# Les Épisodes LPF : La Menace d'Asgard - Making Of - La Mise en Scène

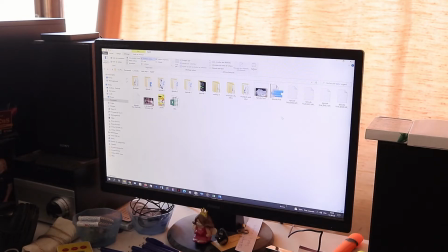(0:21)
J'ai trois points à aborder avec vous. Et en réalité, il y en a un, j'en ai déjà parlé lors de la section tournage, c'est la contrainte liée au cadrage. Comme vous l'avez vu, mes dioramas sont conçus de façon telle que je ne peux pas tourner autour d'eux. Mais pourquoi? Pour rappel, parce que j'ai d'abord conçu ces dioramas pour mon agrément personnel.
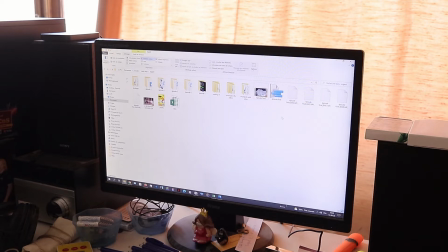(0:41)
À l'époque, je ne pensais pas en logique tournage LPF, ça n'existait pas encore. C'est ce qui fait que le diorama Odin, par exemple, il est adossé à un autre, celui de Dragon Ball, qui tient dans une commode en réalité, qui fait 2 mètres de haut. Donc voilà déjà un pan par lequel je ne peux pas passer. Et l'autre, la colline, est carrément dans un angle de la pièce.
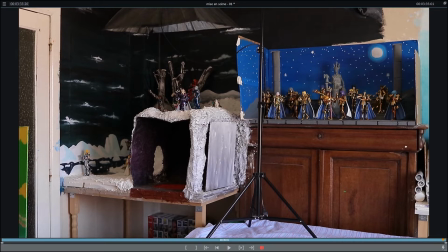(1:01)
Donc il y a un mur sur le fond, il y a un mur sur le pan latéral gauche. Donc là, ma liberté de mouvement est fortement limitée.
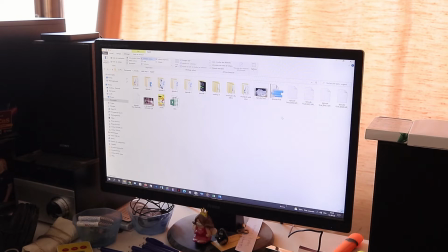(1:09)
C'est ce qui fait en conséquence que je ne peux pas vous produire du remake fidèle tout le long. Alors oui, vous allez me dire, dans Asgard, j'ai apporté ma propre narration, mais ça c'est autre chose. Mais vous aurez remarqué que dans les parties japonaises des combats, je restais globalement fidèle.
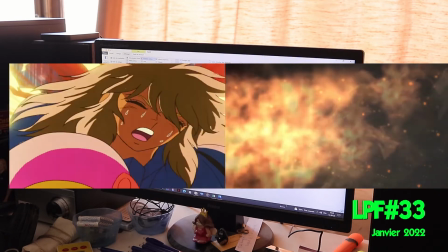(1:23)
L'intention de base des épisodes LPF n'a pas été trahie de ce point de vue,
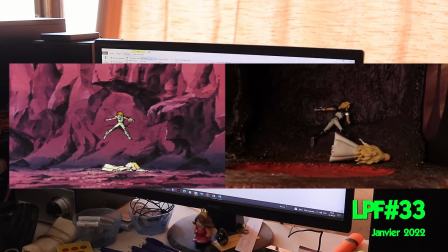(1:26)
à savoir reproduire avec des mid-close ce que vous avez vu dans le dessin animé, de manière condensée, en y apportant ma petite touche,
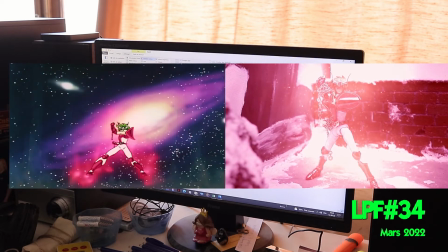(1:32)
un peu d'humour, etc. Oui, mais voilà. Quand il y a du combat, j'essaye à chaque fois plus ou moins de reproduire le plan, de reproduire aussi les effets spéciaux le plus fidèlement possible.
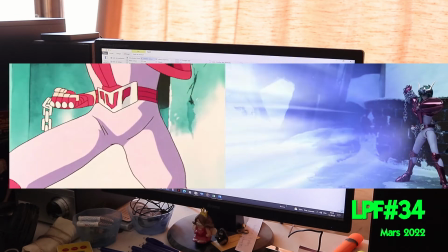(1:41)
On y viendra après. Et du coup, bah voilà.
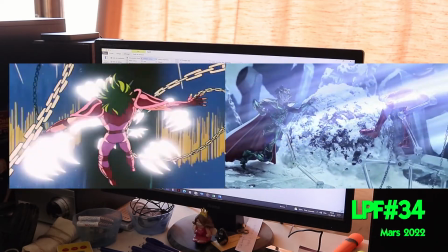(1:47)
J'adapte en essayant de ne pas trahir la narration. C'est le mot, j'adapte, hein, si je peux pas refaire le même plan.
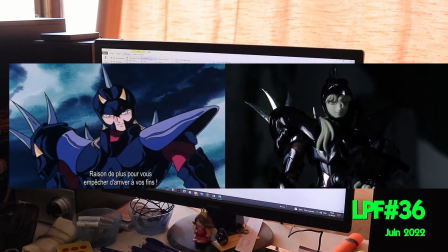(1:53)
Je vais essayer de vous mettre pendant le montage des images d'incrustation, hein, parce que là, ça fait 2-3 minutes que je parle et que vous n'avez que l'écran de mon PC.
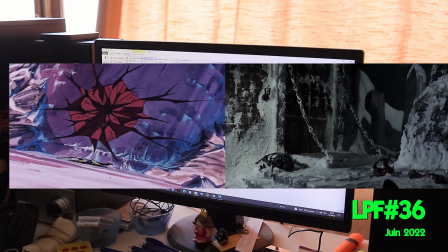(2:01)
Mais pourquoi est-ce que je suis devant le PC? Parce que bah voilà, les dioramas, vous les avez vus, je vous ai parlé des contraintes.
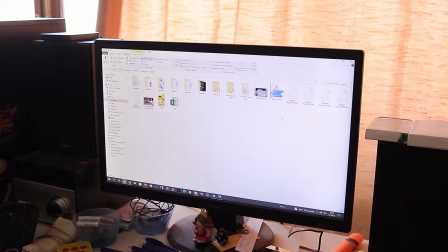(2:05)
Et maintenant, j'aimerais vous parler de la colorimétrie. Alors, je suis désolé, je vais faire quelque chose qui ne se fait pas. Mais voilà, j'ai pas non plus envie de garder égoïstement tous mes secrets, sans quoi je ferais pas de making-of. Mais normalement, on ne doit jamais expliciter à l'oral, enfin, ou même à l'écrit, verbalement, ses intentions.
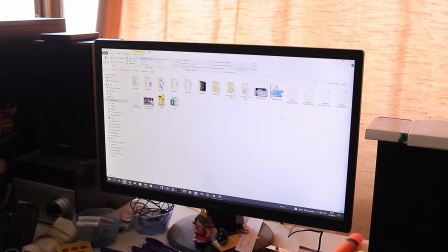(2:25)
Je vais pas vous prendre pour des cons, car je sais que vous êtes suffisamment intelligent pour les comprendre. Et si moi, j'ai échoué dans ma narration à faire passer mes intentions, bah, tant pis pour ma pomme, je ne dois pas venir m'en justifier derrière en levant le petit doigt.
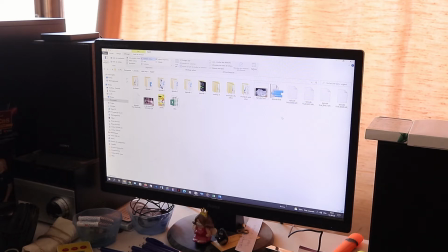(2:37)
Non, mais ici, puisque je vous dévoile un petit peu mon processus créatif, je ne peux pas ne pas parler de cette intention majeure de la mise en scène.
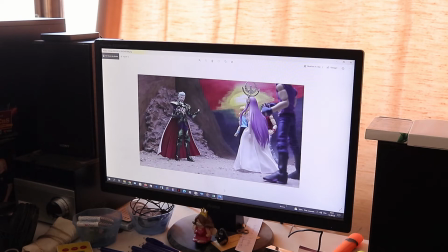(2:47)
Voilà, je prends ici une image de l'épisode 1. Et puis là, j'en prends une de l'épisode 4.
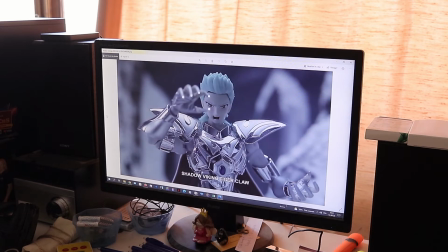(2:57)
Je pense qu'il y a une différence criante au niveau donc de la colorimétrie. Voilà, je ne doute pas que vous l'aurez remarqué. La saturation baisse progressivement tout le long des épisodes.
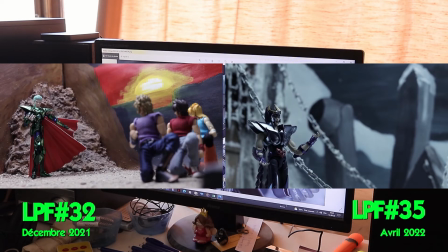(3:10)
Elle a baissé de 60% une fois arrivée à l'épisode 4. J'avais même pensé à aller jusqu'à 80% pour l'épisode 5.
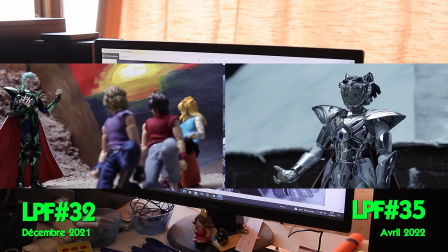(3:17)
Et là, je me suis ravisé car, pour des raisons esthétiques, ça ne marchait pas.
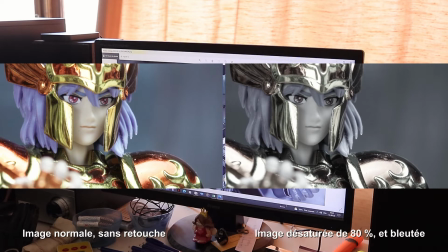(3:22)
C'était quasi du noir et blanc. Et ça vous aurait limite perturbé. Il faut quand même qu'on voit toujours un petit peu de couleur.
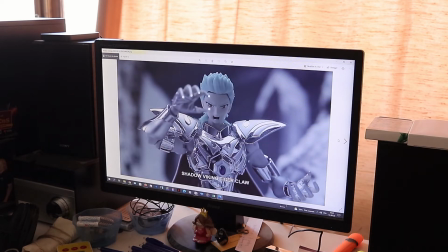(3:28)
Donc je m'en suis tenu aux 60. Et globalement, la saturation baisse, ça a été progressif évidemment, au fur et à mesure qu'un guerrier divin est vaincu. Les guerriers divins sont les protecteurs de l'univers du pauvre fou. C'est eux qui avaient raison, vous l'avez vu.
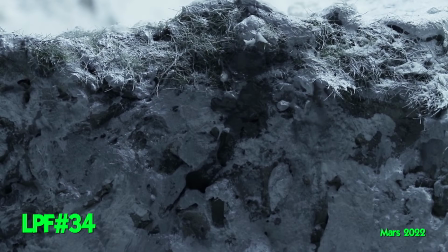(3:45)
L'univers était effectivement menacé, les dioramas se dégradaient,
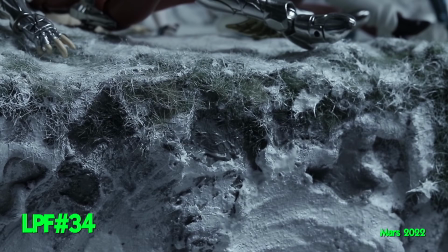(3:50)
parallèle avec le réchauffement climatique, même si ce n'était pas l'intention première, on peut y voir de ça, et en parallèle quelque part avec l'histoire d'Asgard elle-même.
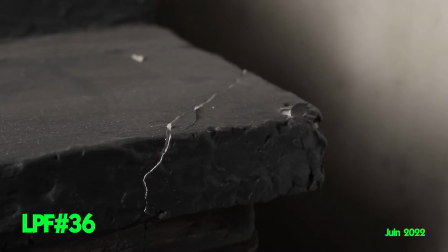(3:57)
Hein. Voilà, je ne vous fais pas l'injure de vous le rappeler davantage.
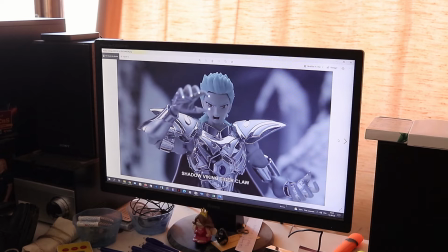(4:02)
Et donc, lorsqu'un guerrier divin mourait au combat, eh bien, le monde s'effondrait un peu plus, et pour illustrer de façon métaphorique et visuelle cet aspect du scénario, eh bien, la saturation baissait. L'image devenait de plus en plus terne, quelque part.
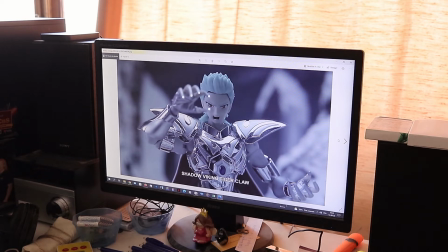(4:19)
Et bon, je ne vais pas vous remontrer l'épisode 5, vous le voyez, quand l'énergie est rendue aux figurines, et que donc le pauvre fou a à ce moment-là appris de ses erreurs et se sacrifie, eh bien, la couleur revient, et là, l'impact est direct, vous l'avez vu avec Dragon Ball et Tortue Ninja, etc.
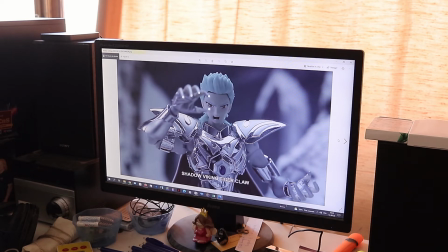(4:35)
Là, j'ai pas besoin d'en dire plus, je pense. Donc voilà cette intention, ce qu'elle... Voilà ce qu'elle voulait dire, voilà comment est-ce que j'ai voulu la montrer. Et alors je voulais vous parler de l'éclairage dans l'épisode 5, et j'en reviens de nouveau au tournage.
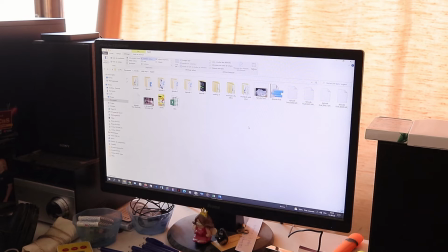(4:53)
Hein. Chez moi, le tournage, la mise en scène sont deux choses que je prépare un peu en même temps aussi. Et parfois j'improvise la mise en scène, ça je ne vous l'ai pas dit, parfois j'improvise les cadrages pendant le montage. La réalité du terrain fait que parfois je n'ai pas bien prévu les choses. Je me dis je vais devoir faire autrement. Ou parfois j'ai des idées qui me viennent aussi, tout simplement.
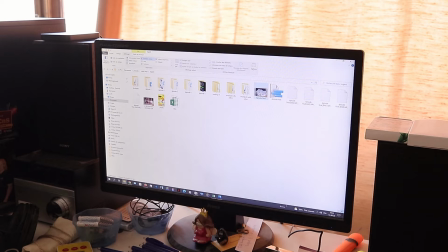(5:09)
Pendant que je tourne, voilà, tout n'est pas figé avec moi. Et parfois même au montage, il se passe encore des choses.
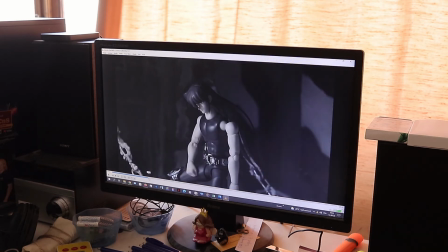(5:17)
Bon, là c'est redevenu plus clair, mais voilà, tant que Siegfried est là. Alors là, c'est une... Narrativement, c'est lié à Siegfried, hein. C'est le pouvoir de Siegfried. Et quand Siegfried rentre en scène et qu'il est prêt à se battre, lui-même, entre guillemets, tamise la lumière des lieux. Ça fait... Ça, je l'espère que ça accroît la dramaturgie.
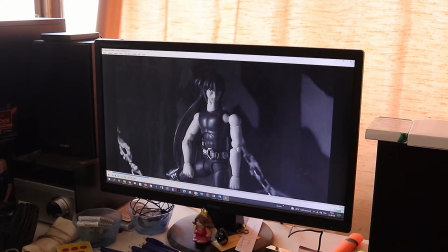(5:35)
Et je vous l'avoue, j'ai trouvé un petit peu dommage que tout soit baigné de lumière, alors qu'en fait, tout se passe la nuit. Vous le voyez, mais Diorama, c'est des couleurs, bah, comme dans la série Asgard en même temps, hein, tout est plutôt nocturne, fort sombre.
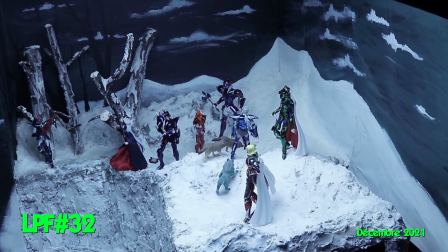(5:49)
Mais avec l'éclairage puissant, l'éclairage céleste dont je vous ai parlé dans la partie tournage, on avait des images hyper claires, comme si on était en plein jour,
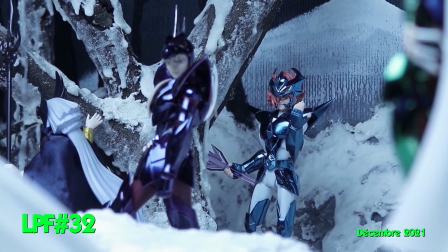(5:58)
sans aucune nuance, sans aucun contraste de clair-obscur. Et je me disais, parfois, c'est un petit peu dommage.
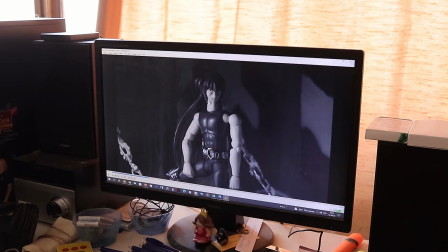(6:05)
C'est pratique, mais ça racontait pas grand-chose, je trouve. Et je me suis dit, ce sera l'occasion, quelque part, de mettre en valeur le boss de fin.
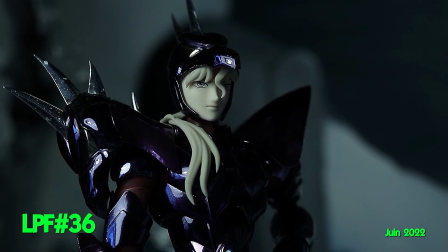(6:13)
Bon, oui, Siegfried.
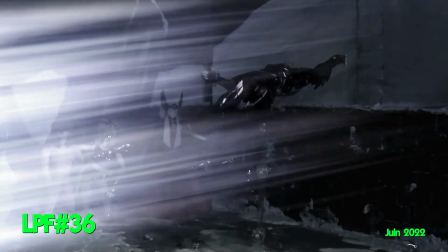(6:17)
Et vous l'aurez vu, lorsqu'il est vaincu, pas mort, mais vaincu, forcément, la pleine lumière revient.
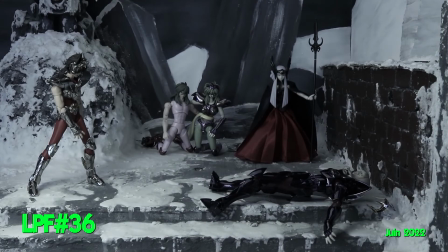(6:22)
Vous vous en souvenez, j'imagine.
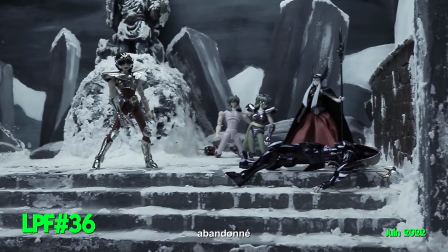(6:24)
Et du coup, j'ai abandonné ce projecteur céleste et j'ai pris une lampe halogène que je mettais toujours à côté de moi. Du
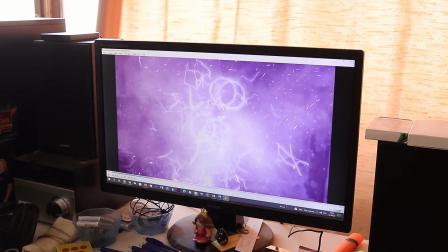(6:31)
coup, là, la contrainte pour filmer, je l'avais parce que ça venait me gêner. Déjà que le diorama est plus petit que celui de la colline.
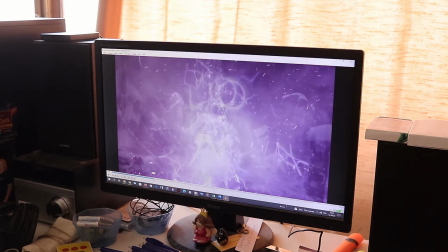(6:37)
Hein. Ça, vous l'avez vu.
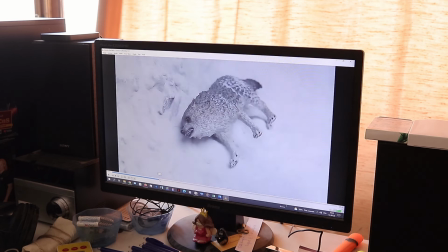(6:40)
Et voilà, c'est ce qui fait qu'on a, sauf là, puisqu'on n'est plus dans le contexte de Siegfried, voilà, mais hop, on revient au combat, voilà, ici avec Xea.
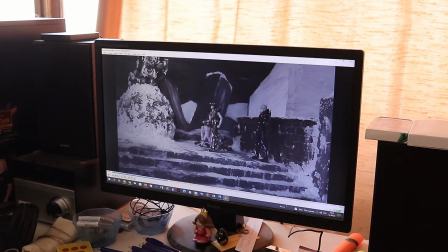(6:48)
C'est plus sombre. Et là, c'est éclairé avec une bête lampe halogène, comme vous en avez tous, j'imagine, chez vous. Ce qui donne ce rendu plus sombre et ce qui permet de faire des focus, par exemple
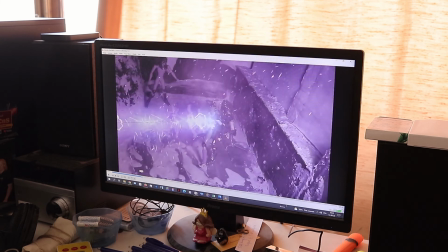(7:02)
l'arrivée de Seiya et Shiryu de mémoire, je vais vous la retrouver j'espère sans perdre trop de temps,
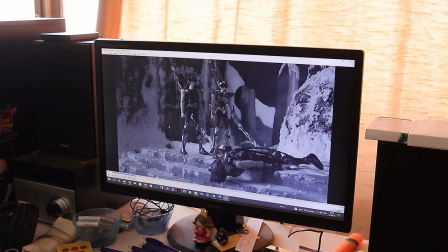(7:08)
sinon je fais une coupe au montage. Voilà, selon la position, quand je mets la lumière derrière les personnages,
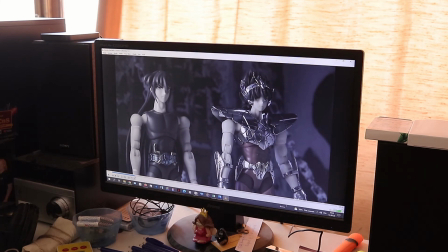(7:20)
oui, ça se voyait mieux le plan précédent, mais voilà,
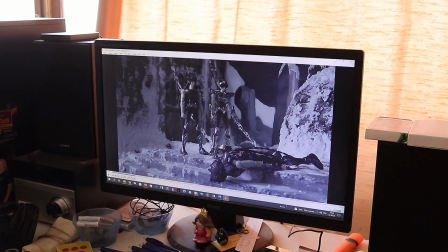(7:25)
ils ont un peu un ombrage sur les yeux, comme on voit souvent dans Saint Seiya, hein, avec Aphrodite, avec le taureau, hein, c'est le cas sur leur mid-close. Ça permet de jouer là-dessus, ou notamment, vous irez revoir, ou je vais le mettre en image d'incrustation, je dis ça, mais quand Siegfried sauve Seiya de l'attaque d'Hilda,
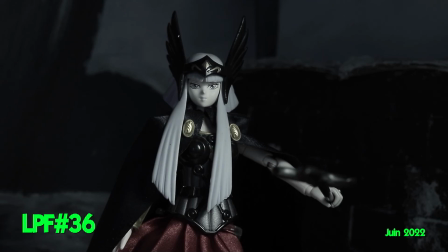(7:43)
pareil, j'ai ombré ses yeux pour donner un côté plus mystérieux à ses intentions.
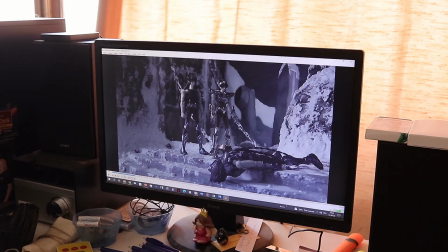(7:47)
Hein, il commence à défendre Seiya, tu vois, Siegfried, qui commence à douter, on le sait à ce moment-là. C'est pas pour rien qu'Hilda intervient. Bref, voilà. Voilà ce que je pouvais dire au niveau des intentions de mise en scène. Désolé, je suis long, je m'égare peut-être. Mais comme je dis toujours, j'essaye de vous en donner pour votre argent, c'est le making-of.
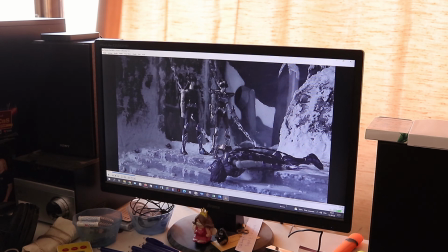(8:04)
Et bien sûr, je ne dis peut-être pas tout, je ne pense pas à tout. N'oubliez pas dans les commentaires à me poser des questions. Ça peut se transformer en FAQ, il n'y a pas de souci, j'y répondrai. À présent, nous allons passer aux effets spéciaux. Je ne vais pas reparler du stop-motion, j'en ai parlé dans le précédent making-of. Mais je vais retoucher un petit mot des effets spéciaux.
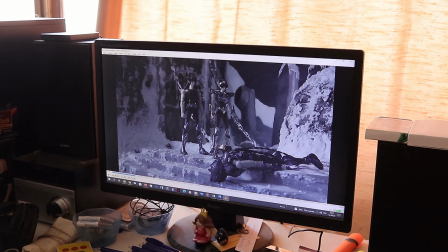(8:23)
À tout de suite.